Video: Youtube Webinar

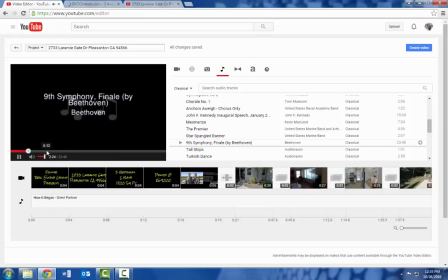So you might go with some Beethoven just to impress some of those Texans out there that are looking for the finest quality home. So anyways, you got all kinds of music. Have at it, have fun with it. I have so many different songs I use, it's great.
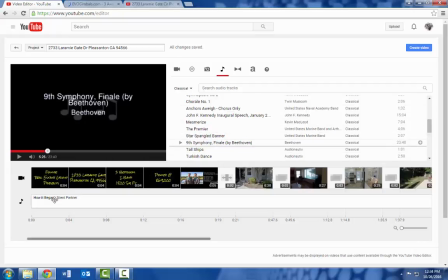So once you've got your music, you got all the different transitions, you got your intros, you got everything ready, go ahead and hit create video. So once you hit create video, it's gonna probably take a video this size, it might take like 6 hours.
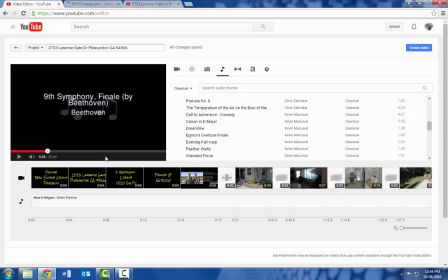So a lot of the times I will do this, later at night I'll be editing my videos, and then by the morning it'll be up and running. So basically you hit create video, hopefully, let's see if it does this.
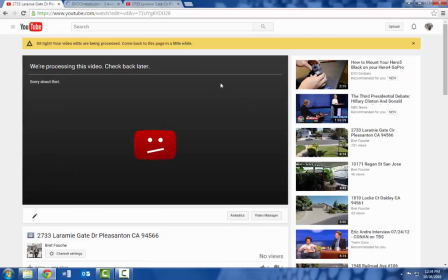It might, oh, great. Oh well, I'll have to edit that later. So anyways, this is what you'll see.
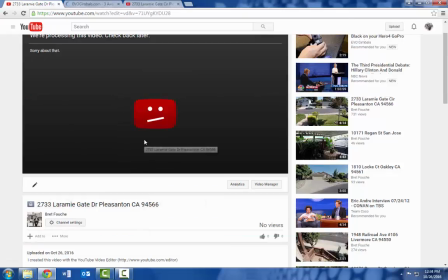It says check back later. and you pretty much just got to wait for it to process.
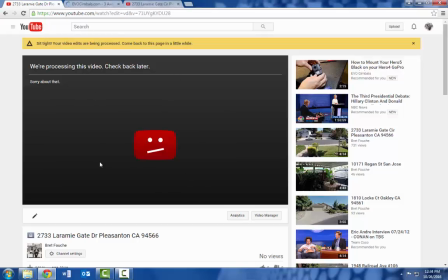I didn't want to do that, but oh well, I'll just delete it. And then that's that. I mean, that's pretty much the introduction to it. There's so much different things you can try and mess around with and have fun with. But once it's done, this is basically what you'll see at the end.
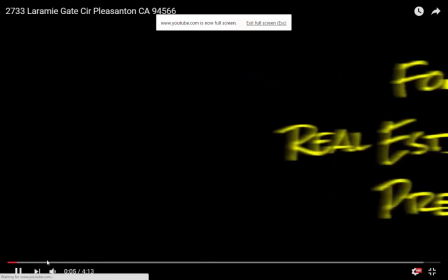So you have the finished product. It's just your little introduction. Let's turn up the music.
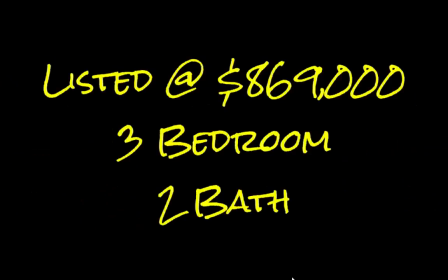Slide to slide. It's got the property information, 3-bedroom, 2-bath.
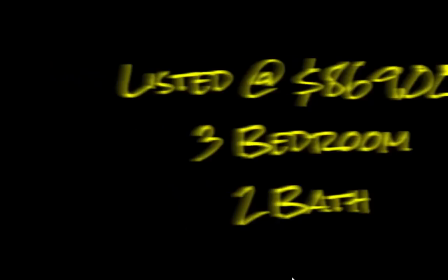It's got my branding. And then it's got, you know, the little walkthrough of the property. Oh, I did a heart one on that one.
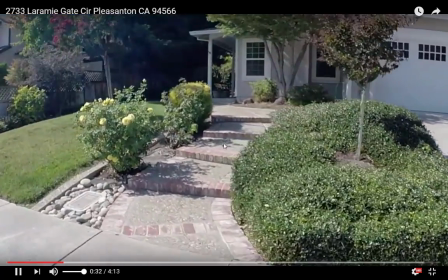Aww. So as you can see, you know, this is what I like best about the GoPro. And there's one thing I'm going to tell you before I'm done with this clip.
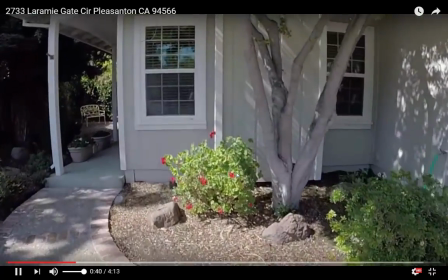Because you see how smooth, I mean, I'm walking, I'm holding this thing in my hand, but I use this thing that's called the Evo Gimbal.
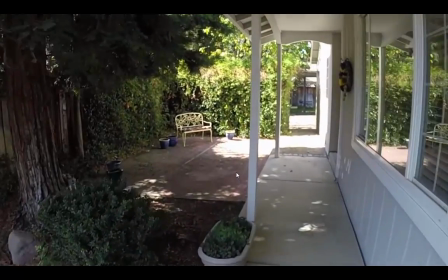And the gimbal, it's a 3-axis device.
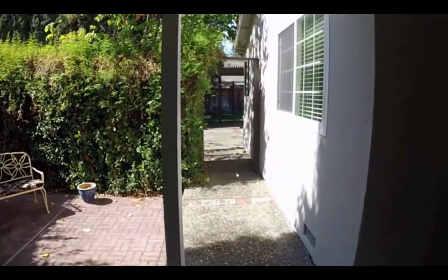Electronic motors help stabilize my camera shot so that I don't have that shaky, bumpy feel to my video.
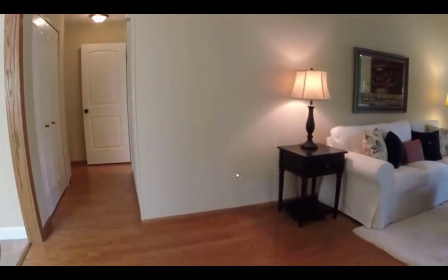So you know, as you see the transition, I'm smooth with my shots, I'm fluid.
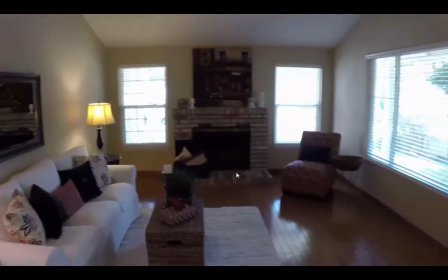I try not to, you know, go too slow, too fast.
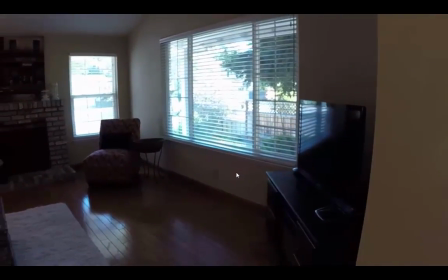But I go, you know, at a good speed so that people can see it without feeling dizzy or seeing blurry images.
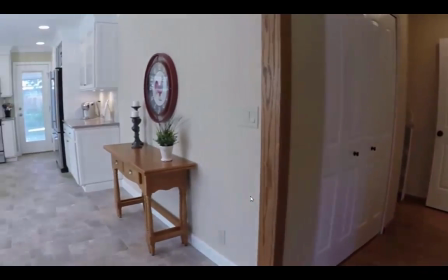So you can hear the music. It's just soft. It's light. You know, when I'm in this home, I felt like that.
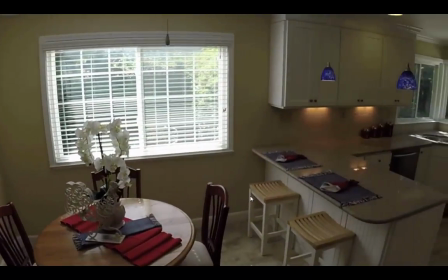You know, like it's just like it's a bright home. It's quiet, and so I try to find music to go along with that, and you know,
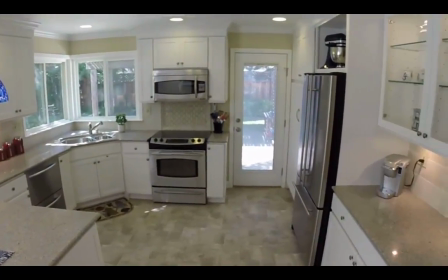give the buyer that's looking at this video a good feeling about what they're seeing on the YouTube channel.
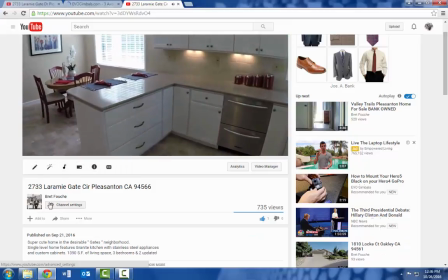Essentially, that's what the video looks like. And then, you know, once you have your video, as you can see on this property, let's see, where's my, oh, there we go.
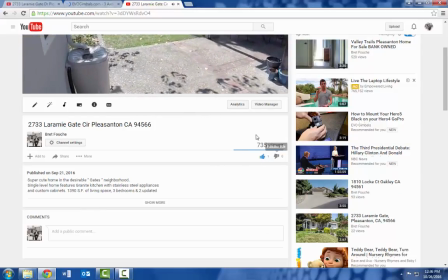So, I had almost 800 views or 735 views on this property.
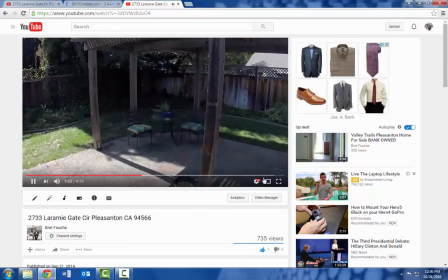I'll teach you guys how I got to that number later. Basically, just promote the heck out of it.
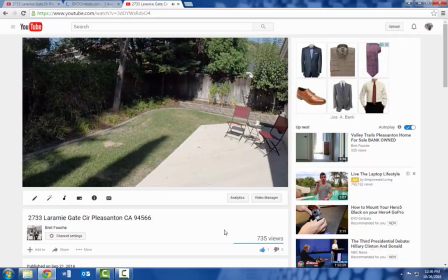That helps. But it's just one of those things where I can turn back to the seller and say, look at all the views we hit.
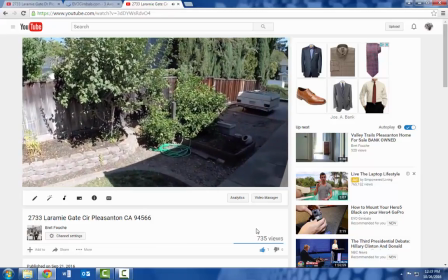You know, and that's the reason we got $30,000 over on the list on the purchase contract we received.
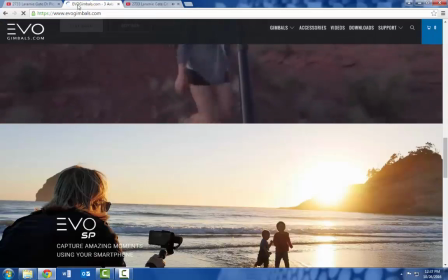Okay, so going back to the gimbal, so this evogimbals.com is the company that I bought this product from.
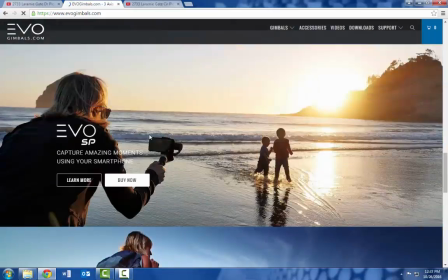So as you can see, let's see, there we go.
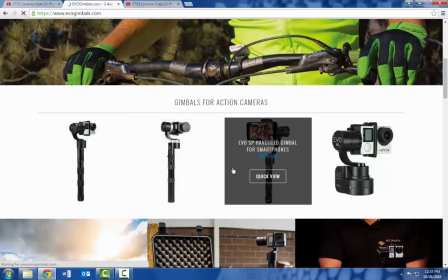So here's the different gimbals that they have. They actually do make one for smartphones.
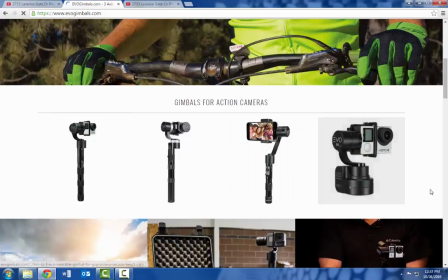I bought this one it works, as you can see how the GoPro fits in it.
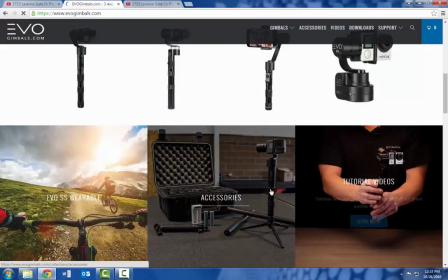It works pretty sweet. So it's just a handheld little device that you just hold, and it stabilizes your.
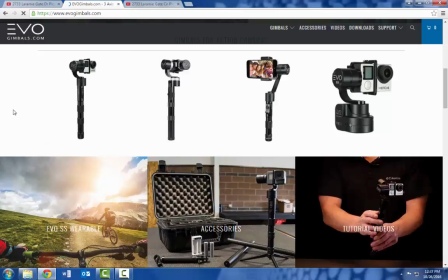Okay, stop doing that. It stabilizes the either the cell phone, the GoPro, or whatever you have.
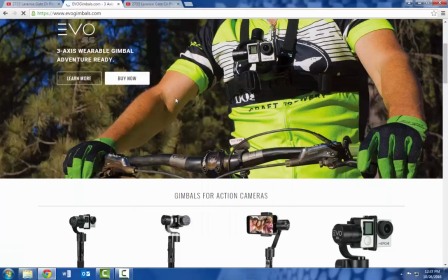And if you go to this website, you can see just how it works. They'll have all the different videos you can watch, but it's sweet.
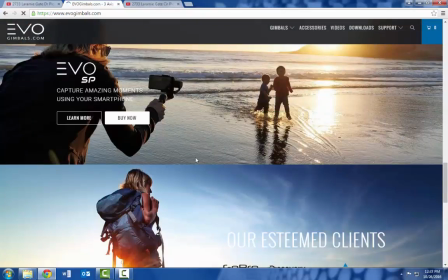I take it on vacation with me.